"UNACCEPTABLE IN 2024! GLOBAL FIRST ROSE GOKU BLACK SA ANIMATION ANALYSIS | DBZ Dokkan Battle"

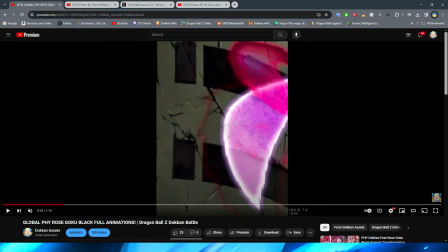890s
this animation here I do like the fact that as well they kind of have uh did the sword change huh we'll
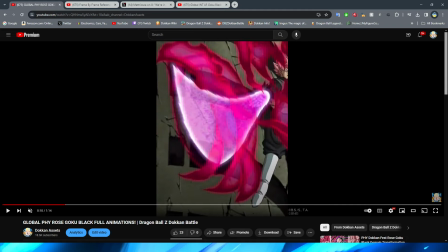899s
have to see if it does that when we look at the anime comparison i did not remember it changing the curvature like that regardless though it is cool that they have the
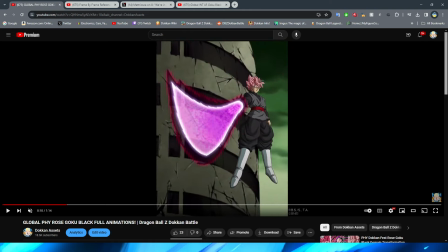906s
little bit of like you know aura kind of surrounding it before it dissipates right and then they show the actual blade which thankfully is animated and that
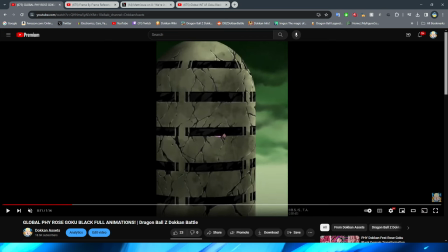914s
does look pretty cool and of course we then get in to one of everybody's favorite scenes with rosé right I will say,
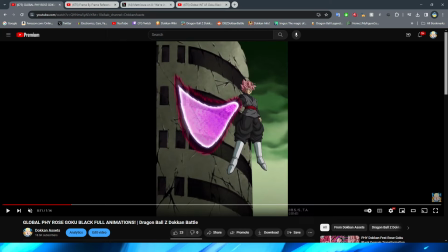922s
by the way, you know I'm not usually a fan of cuts, but this is actually a pretty decent cut because obviously it's believable that Rosé is standing in front of this building.
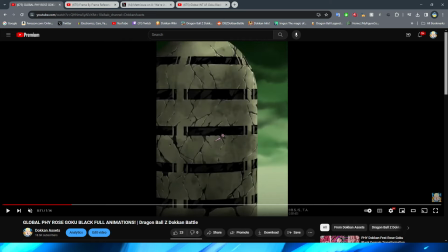932s
And then when you cut away, you're looking at the front of it, and he's very far away from it. So I actually think this is a decent cut.
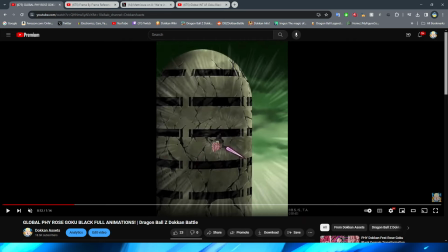937s
I'm not going to lie. So we then have him come through and spin. Yep, this is another sliding PNG moment, right?
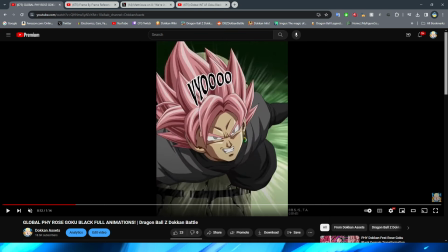944s
There is absolutely no movement on my boy. No minimal movement on the legs, arms, on the hair,
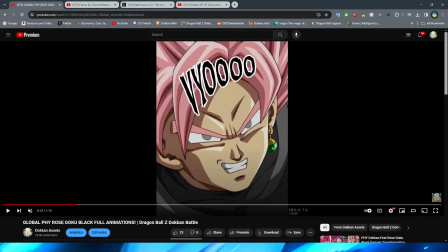950s
right? nothing like that um it is quite literally just a png that's sliding across the screen very very you know a couple years ago dokkan essay-esque right definitely not something that you should be seeing in a modern 2024 essay there's no way
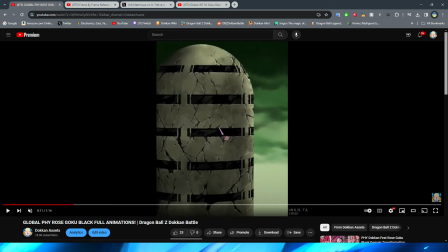968s
that something should be like this in here this is unacceptable this is from like the era of agl zamasu this is something
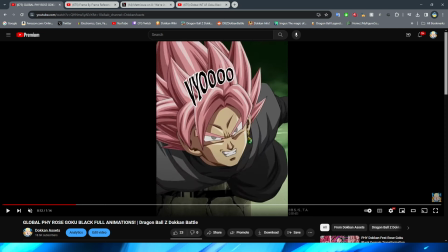977s
that you would be seeing in that essay or maybe even a little bit earlier right in terms of how this looks with the png sliding so this is a pretty decent
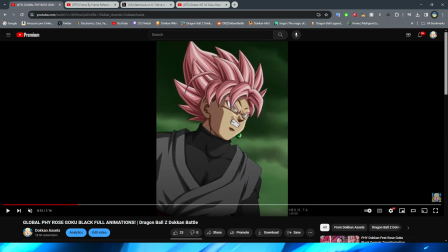986s
transition i will say from this expression to this one right i like that they actually choose to do this rather than just cutting right because
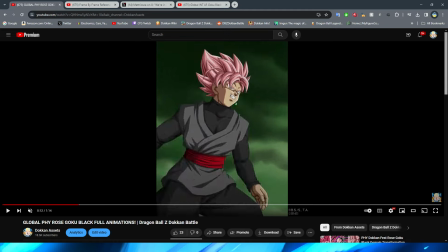992s
obviously you're up next to his face and then he turns his head so it's kind of a little bit more like believable i guess um i definitely like
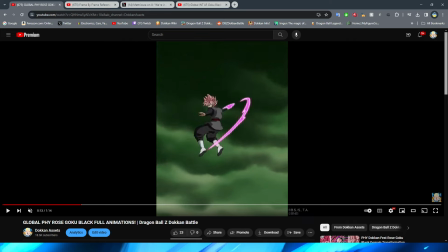999s
that quite a bit but we then have this shot of rose spinning around and firing off the bits of the blade, right? Which I know that this shot has definitely been a little bit like controversial when it comes down to it,
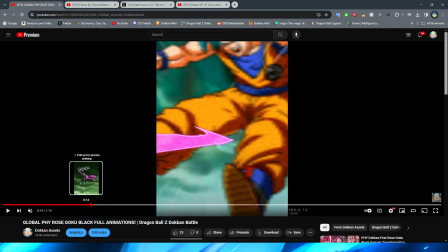1016s
because obviously this is such a cool scene in the anime. Here's what I think, right?
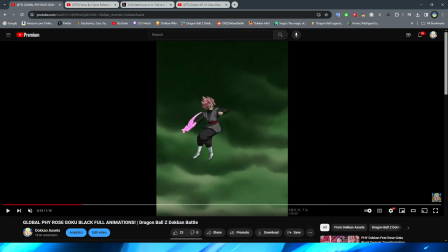1022s
I think that the spin at the beginning, it's all right, looks pretty good, right? I think that the effects at the beginning start off strong, and even these look okay, right? With the little bits, but I think where they fall off is they take this like lighter pink and make it look like this which is like not
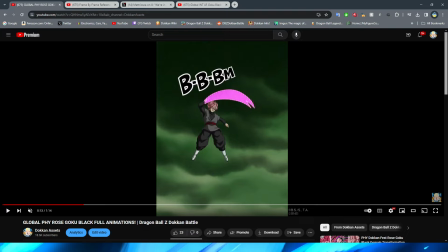1039s
as close to the anime and it also kind of like sticks out like a sore thumb a lot more it feels a lot less natural right um not to mention it definitely does kind of feel like that for all of these effects they just kind of pasted it on top
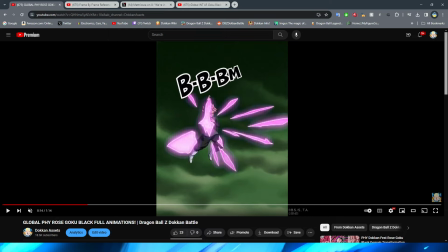1057s
of it rather than right because like these look so much better than these right like these are two completely different key blast effects in the way that they're they
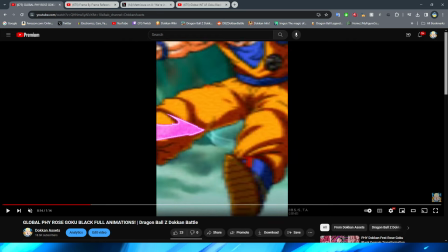1066s
look visually right i don't know why they decided to change that man through again maybe it does look like that in the anime we'll see in a second after we watch through this full animation
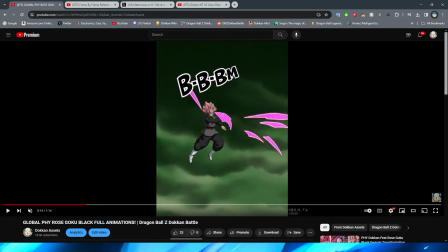1076s
but here's the thing right obviously when it comes to stuff like this right they can do the best that they can do to make it look a certain way and sometimes obviously it comes out really really good where you could say yeah it looks like that a character is firing a key blast
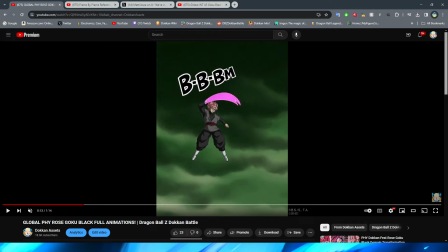1093s
and you could definitely still say that here like yeah you know if you're just looking at this in layman's terms it looks like a character is firing a key blast but when i'm looking at this it basically just looks like they pasted a bunch of png effects on top of rose and tried
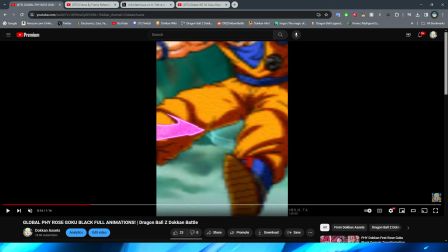1108s
to make it look like the fact that he was firing a bunch of blast right i think that the big difference is sort of that level of immersion
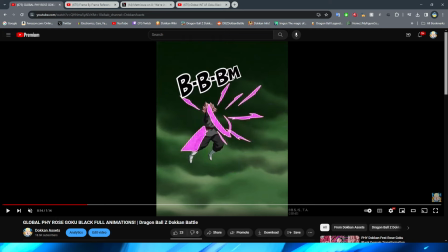1115s
right when you watch an animation and you think to yourself wow that's Goku Black firing off a bunch of ki blasts to fight back against Goku or you look at an animation and go oh that's Goku Black with a bunch of effect PNGs pasted on him that
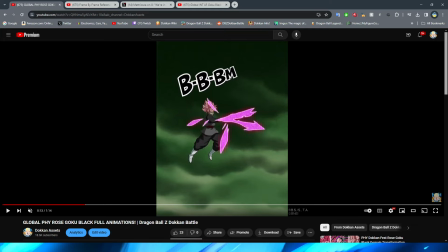1130s
they're trying to emulate him throwing a bunch of ki blasts I think it's when you make that jurisdiction that an anime is not or an anime an animation rather excuse me is not that good right or at least could use some work I think would be the better thing to say I do like this little
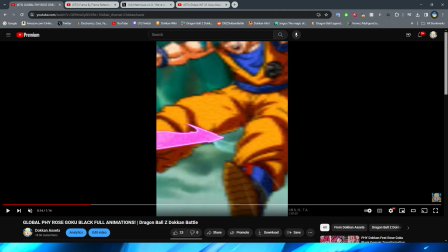1145s
transition here right where they kind of have the pink approach the screen and then they have it cut to um all of the little um you know key
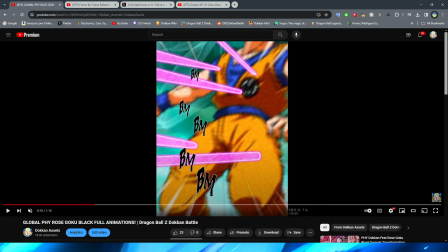1152s
blasts like fly into Goku that is pretty cool I will say I don't know how this is gonna work on other sprites obviously most characters in the game are this size so of course it makes sense they're gonna do it like this but I don't know how this is gonna work for like
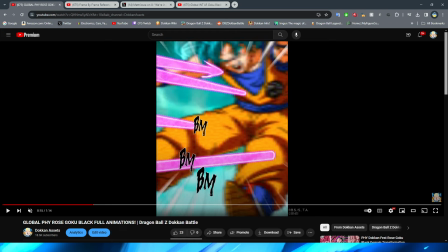1167s
chaotzu i'm assuming like some of these blasts probably won't even hit him or you know someone like sal max right i don't know uh
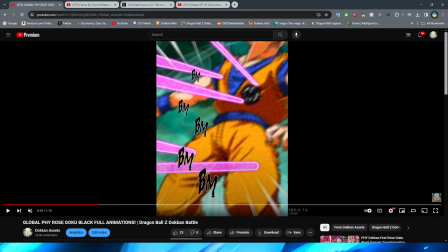1175s
how this will actually look when it comes to the different size characters in the game like that but i digress that part does look okay right i think that
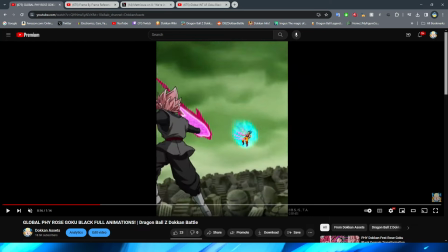1184s
they did a pretty good job of actually doing this despite the sprite being the stinky sprite um they did a good job of having like the actual like blast stick in there right and
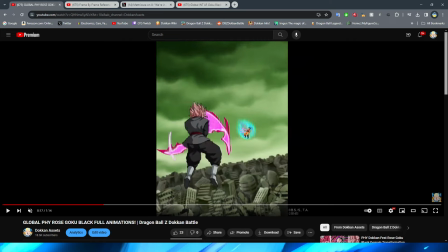1194s
then after that right you do have him whip around and fire off one more no I forgot about that he then brings it around to the sword that's right it kind of looks like that he fires off one it almost looks like he fires off like an invisible one right there but no he's bringing it back around into the sword and then of course that's when you get the
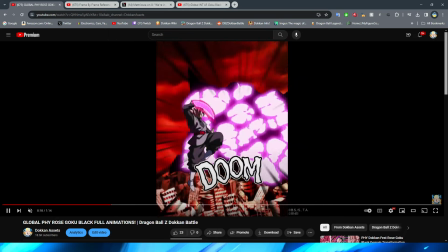1213s
little explosion which I love the pink explosion that is very cool now
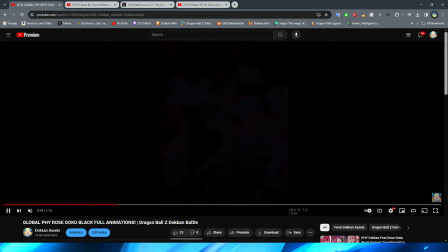1217s
here is what I wanted to show you for this animation right
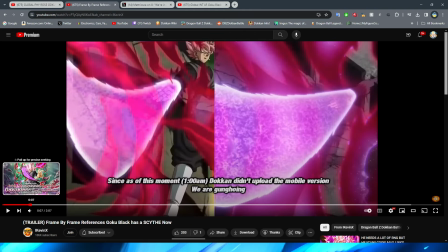1222s
let's go ahead and take a look at ikevinx's anime versus dokkan comparison
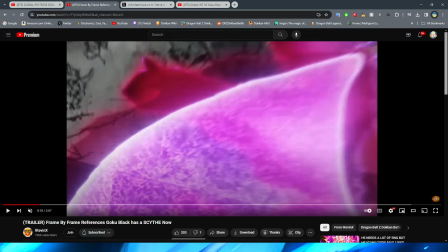1227s
this is one of the things that we actually have in the comparison um because he used like the promo trailer that they showed in the um
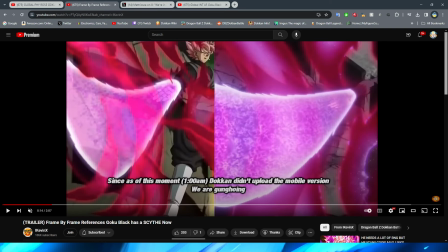1235s
in the thing right so um let's actually look at this in slow-mo because i think it's going to be a little bit easier um to like
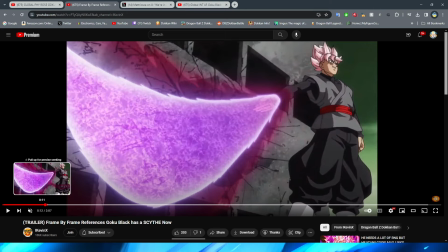1243s
fully digest it and obviously we are mainly here for the part where he flips around right but um and of course this was a little bit more difficult because,
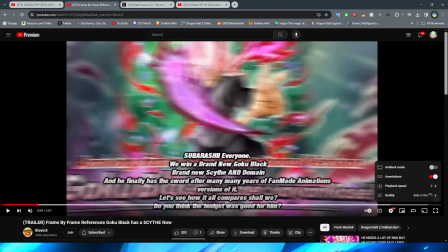1252s
of course, like I said, iKevinX was working with the promo video. I don't know why he didn't use the, I think they showed the essay on the side. I'm not sure why he didn't use that. But maybe it was just like he saw the promo trailer in the beginning and just got to work because I think that's what happened.
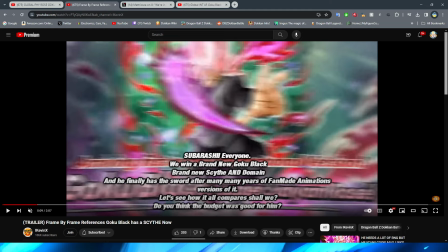1266s
He literally said, all right, I saw the animations. I'm on it. My boy always cooking as soon as possible. So that would not surprise me if he just completely missed it, which is kind of awesome. I'm not going to lie.